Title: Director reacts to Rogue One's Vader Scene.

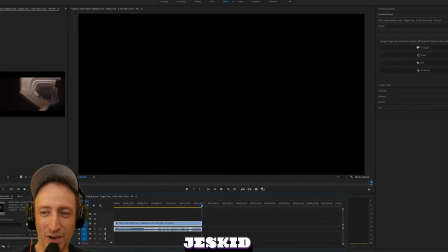All right, first of all, yay. Amazing. I get chills. I get almost teary-eyed because it's so good.
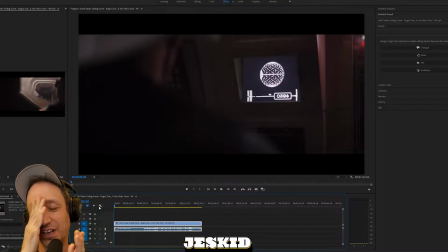It's so, so good. And I love, like everybody, kind of secretly loves Darth Vader. Exactly. We love Darth Vader. We feel like, even though he's evil, he's just the embodiment of badassery. It's the way he moves. It's the way he talks. It's just everything about him. All right, so let's break it down.
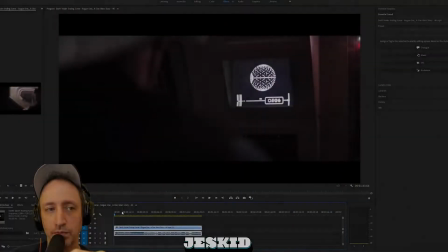What's interesting about it is it really uses the idea of less is more.
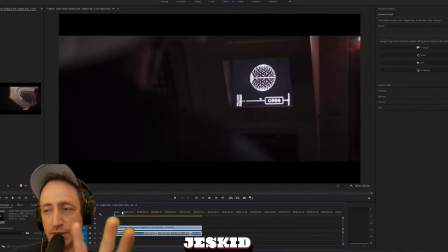And the big mistake for filmmakers after something is established that people like is they think the idea is more is more. And what they do is they overdo it. And we've talked about this before.
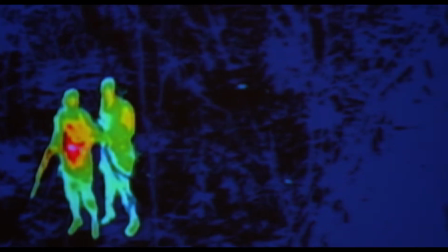If you get some element from some movie that people like the Predator's eye vision, well, then the next movie will have 700 shots of it. Or their claws that you thought were cool. There'll be 10,000 shots of this and that. And that's how they failed in the new movies, too. It's like instead of, you know, a Death Star, they've got a Super Death Star.
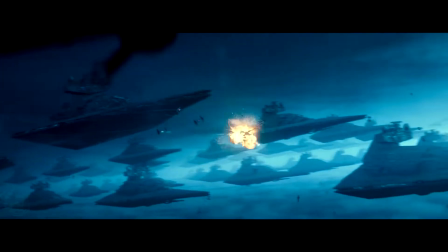Okay, instead of a Super Death Star, they've got, you know, 5,000 Death Star ships that can kill the fucking universe.
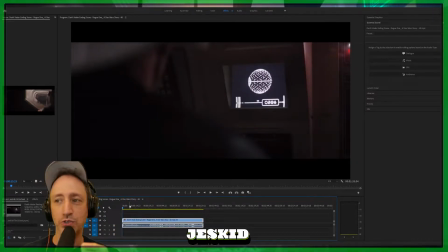It's stupid. You don't need it, right? What you need is to really feel fear. It's an emotional reaction as opposed to, like, an effects-driven sort of on-the-nose reaction. So let's go through it and see how they achieve what I just talked about. Because they do.
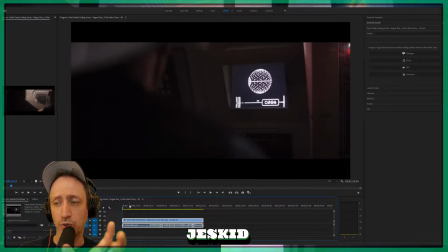It's one of the only scenes in one of the newer films outside of the trilogy that I felt this way in. Where I was like, wow. And they do it in The Mandalorian as well. But they do not do it very much unless you guys have examples. And there are some. There are some good moments in those films. But for the most part, they're just very straightforward.
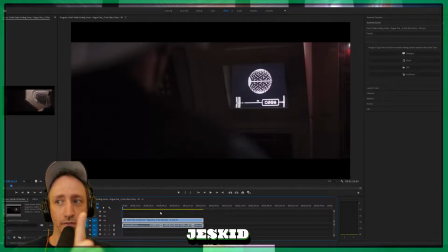And I don't like that. That's why I loved this a lot of this film as opposed to the others.
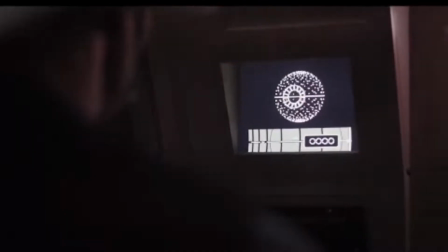Okay. So we're going to go through it silently. I will talk incessantly. Forgive me. Even from the very beginning, there's an anxiety to these guys, right?
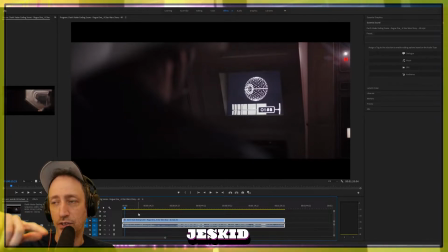But even the shot itself here is one of like an over-the-shoulder handheld shot.
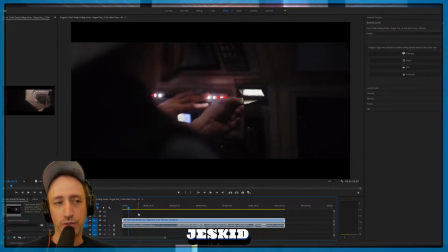A little bit of movement to it. So what that makes you feel like is it makes you as the audience feel like I'm right behind him. And so I'm going to pose a theory here for this scene, which I think is really interesting, is that if the question is, whose scene is this?
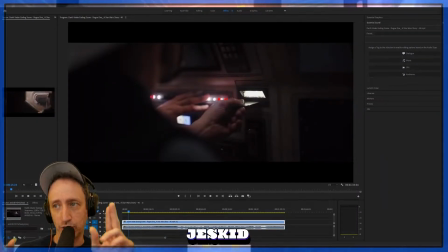It's you think, oh, it's Darth Vader's scene, right? Because it's the Darth Vader scene. But it's not. It's the scene of these helpless crew members.
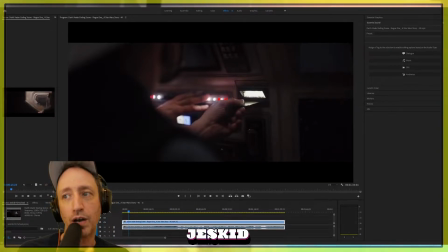So this is the difference between this and a lot of the other films, is it puts you in the eyes of the character,
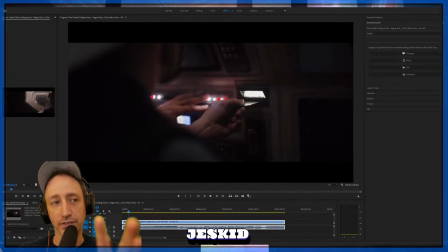whereas this puts you in the eyes of the other characters reacting to that character. So that's why the shot selection, this kind of thing, is important.
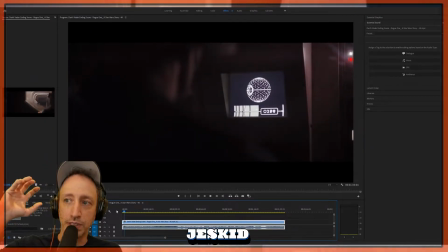When you see the little moments of over the shoulder, says, I'm one of the crew members, if from the very beginning, you know?
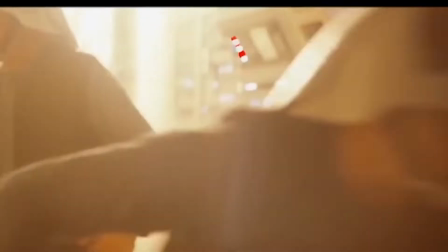So, and the central detail, you know, they all run.
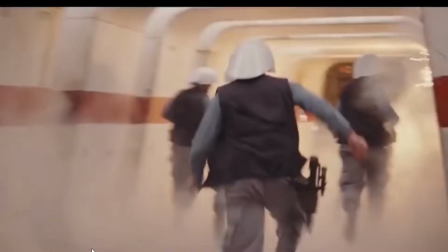And I think this shot coming up after this, so it's a long hallway, it may be a dolly zoom.
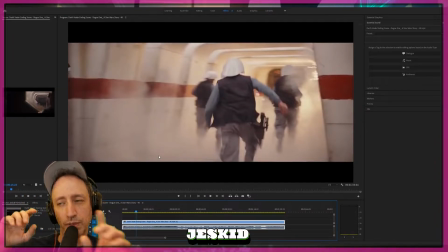And a dolly zoom, and I'm not 100% sure,
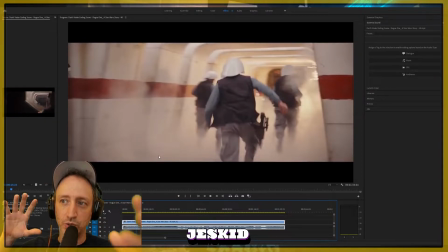but a dolly zoom is one of those things where the camera's zooming in while they're dollying the opposite direction or the reverse of that.
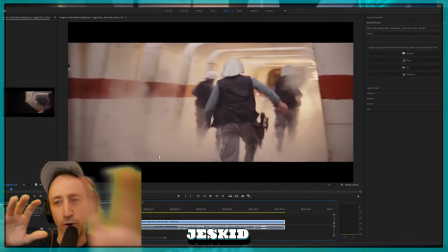And it makes hallways look longer. It's in a lot of horror films. I think that's it.
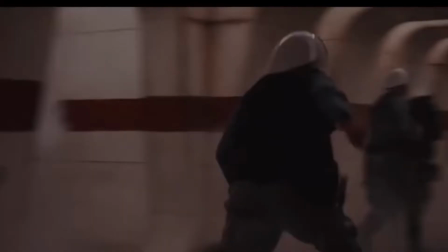I think they're doing it here because it's as he's running, it feels like the hallway's getting longer.
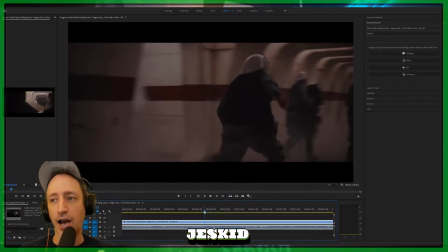So what it says is to you as a character is that that guy, the hallway feels endless to him in that one shot.
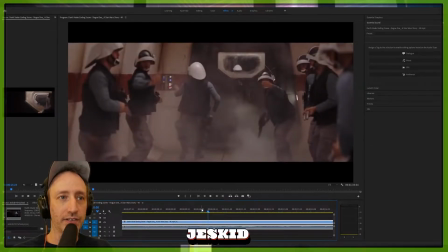The acting here is really good. They selected a lot of like really good actors because all these little micro things, like you look at guy here, right?
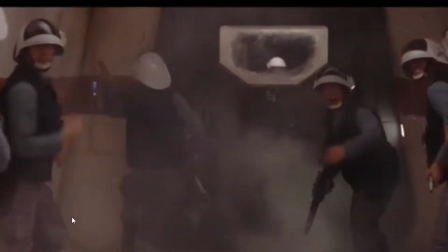This guy, right? Then you look at guy here, right? And I want you to study the reaction of these two guys. What you're seeing is high-level acting out of guys who are on screen for a quarter second. And this is where details matter. And this is why you don't have stupid green screens of characters going flippity-doo, because it doesn't work. It's stupid, right? Whereas this, even in its small details, it's successful.
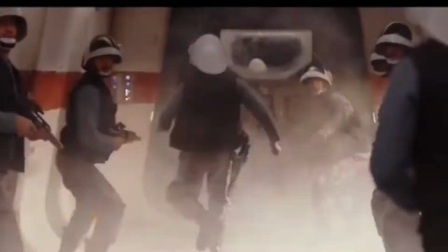And those details add up. So you see these guys. Study these two guys here. And who are they waving on?
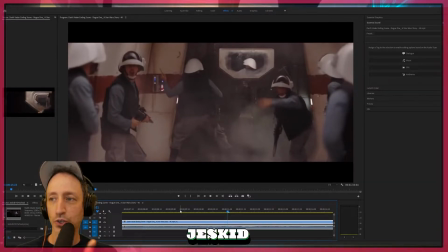They're not waving on Darth Vader. Right? They're waving on you. You're the third crew member or 10th crew member or this. That's why you were over the guy's shoulder and they're waving you. They're telling you, let's go.
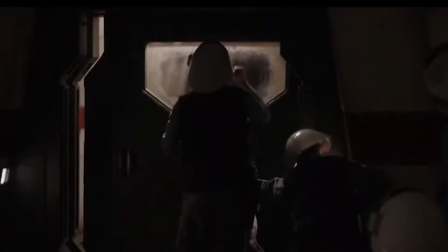So the struggle to get out. And now you've shown that they're trapped and you've shown it by not really showing his face in here.
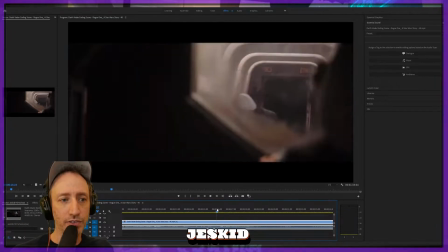It's a feeling. It's all about feeling. Whoever's outside here has no way to really get them out yet. Now, all these guys, these really fine actors here,
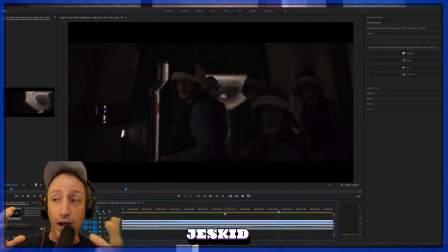they went from this big sort of like body language of move, move, move, get out, and you know, help, help, help.
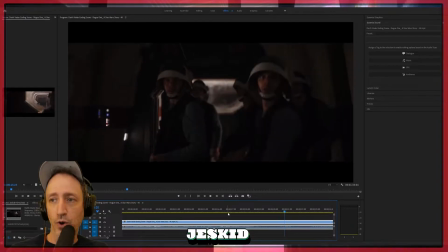And like I said, we'll talk about the sound a little bit, but they've all calmed. But it's a weird calm. It's like, what is that going on? We've noticed something.
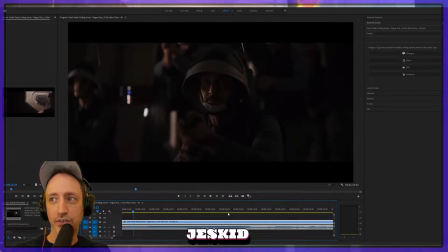And now the anxiety, and it's quiet, and these guys are really like, they're sweating, they're nervous, but they're quiet. And this is the first time in this scene they're quiet. And I'm not just talking about quiet sound-wise.
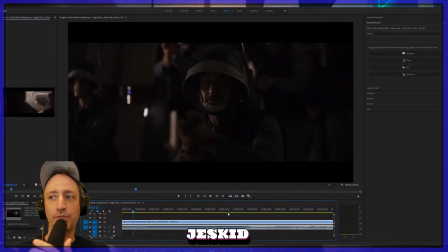I'm talking about the quietness that goes with tension. It went from like hyper-aggressive movement tension to just calm, still tension.
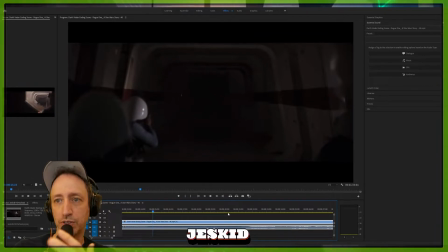This filmmaker is very smart. And you notice, like I told you about the shot selection before, chaotic, big movement, right?
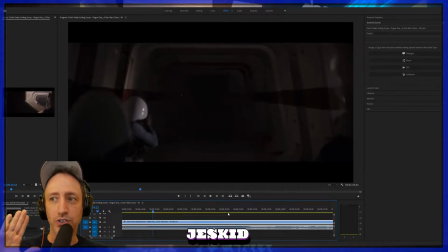Camera moving like this. Now, look at the shot. Very slow, very slow.
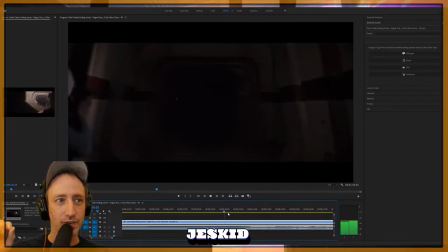And then you'll hear it later, the breathing. And, it's amazing.
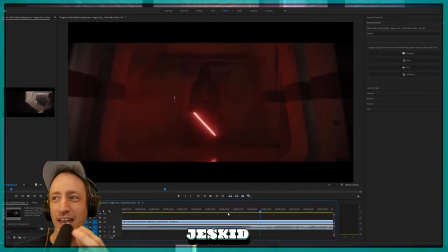It's fucking amazing because it's this darkness. And from the darkness, only lit by his deadly weapon, is this mastermind villain. It's revealed. It's not like giant light, you know, close up on him.
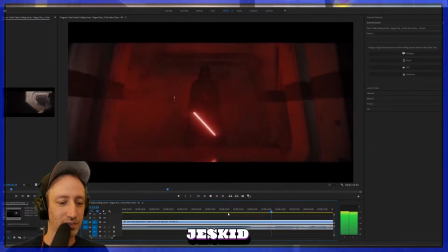It's just, this is all their perspective. And there's a little bit, they put a little fog, right, behind him.
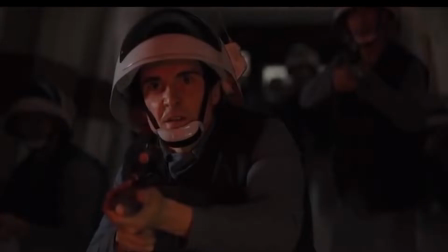So that's bouncing off the fog. Same thing, slow push in, and you guys panic, right?
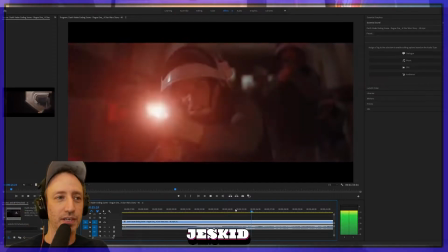And then it's like somebody sets it off, and the anxiety picks up. Like Vader shots at this point, right?
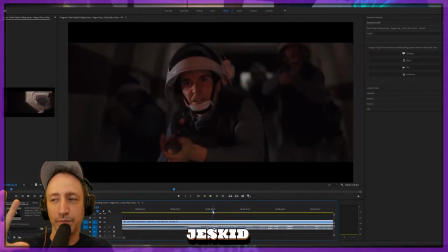Vader shot, it's very slow. It's even in the shooting style.
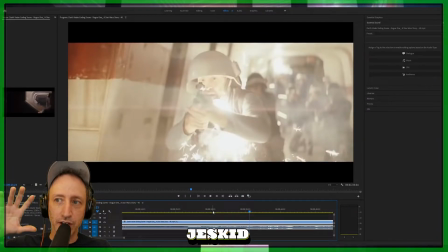Now the shots that on the other side are not slow. They're a little chaotic.
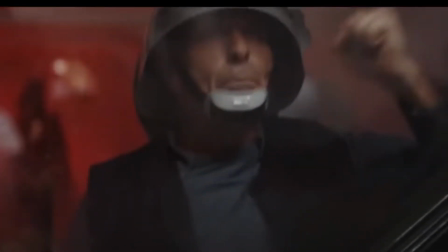They've got motion to them. And now this is the most important shot of the entire scene to me.
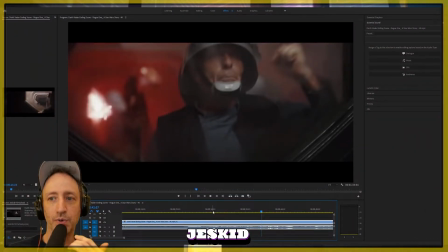It's this guy, he's a really good actor in this moment. He's saying, and I said, put it down a little bit, he's saying, help us.
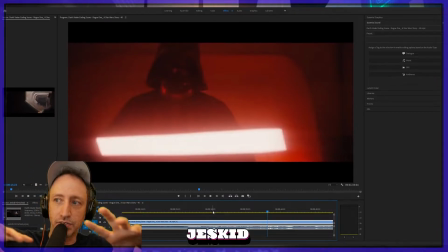And I believe it. So whenever you have a scene like this and you have a character that's this awesome, there's two ways to do it. The stupid way and the way they did it. And the stupid way is just show the character, he's ass kicking, lots of effects, he's Darth Vader, you love him. That's stupid. This way is you fear Darth Vader because the characters are telling you to fear him. That man's anxiety, that man's fear, makes me fear Vader through his eyes.
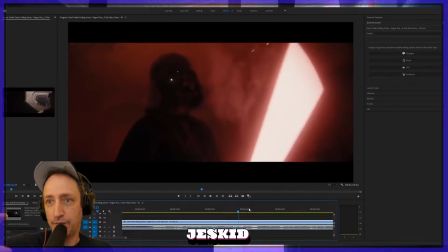He says, help us, and Vader's still coming. And less is more. Less is more, less is more, less is more. You don't see him.
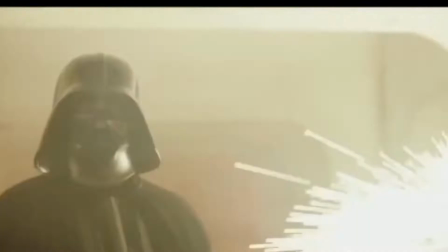You see he's there, he's gone, he's obscured by all these things, And many times he's in darkness. Because what's more scary than something that you can kind of see? And now he picks him up, right?
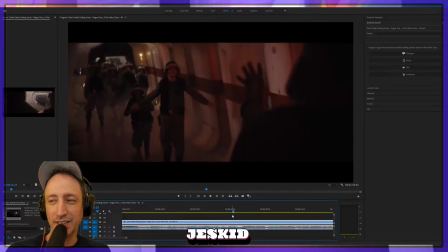Now for the first time, we're kind of not really 100% in Vader's perspective, but it is from behind him. But it's not full body. You see him. You see the guys in the background.
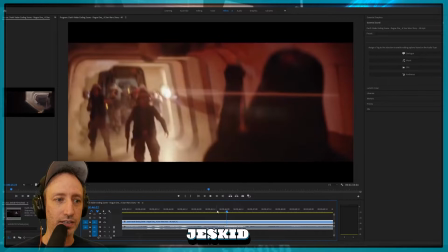It's always just like it's his hand. And because it's his hand, it shows you the power that he has in just his hand alone. And I know if you know the character, you know what he can do. But you feel like when you're watching, this is the first time I've ever seen this character do anything.
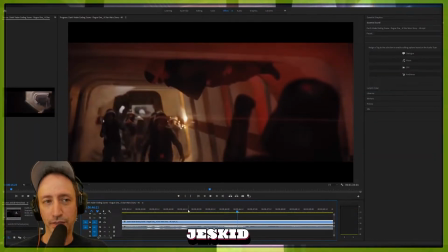And there's a big thump that you heard later.
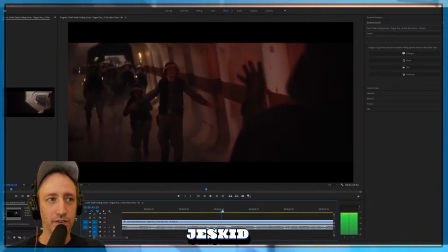So now you've got this shot here connects to this one, obviously.
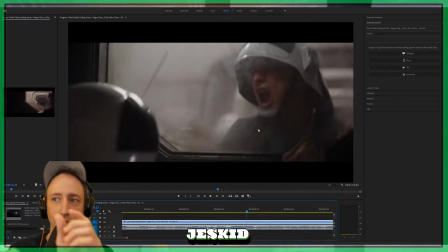He says, pull it. It's basically a mini scene within a scene between these two characters. As one is trying to escape for his dear life and the other one.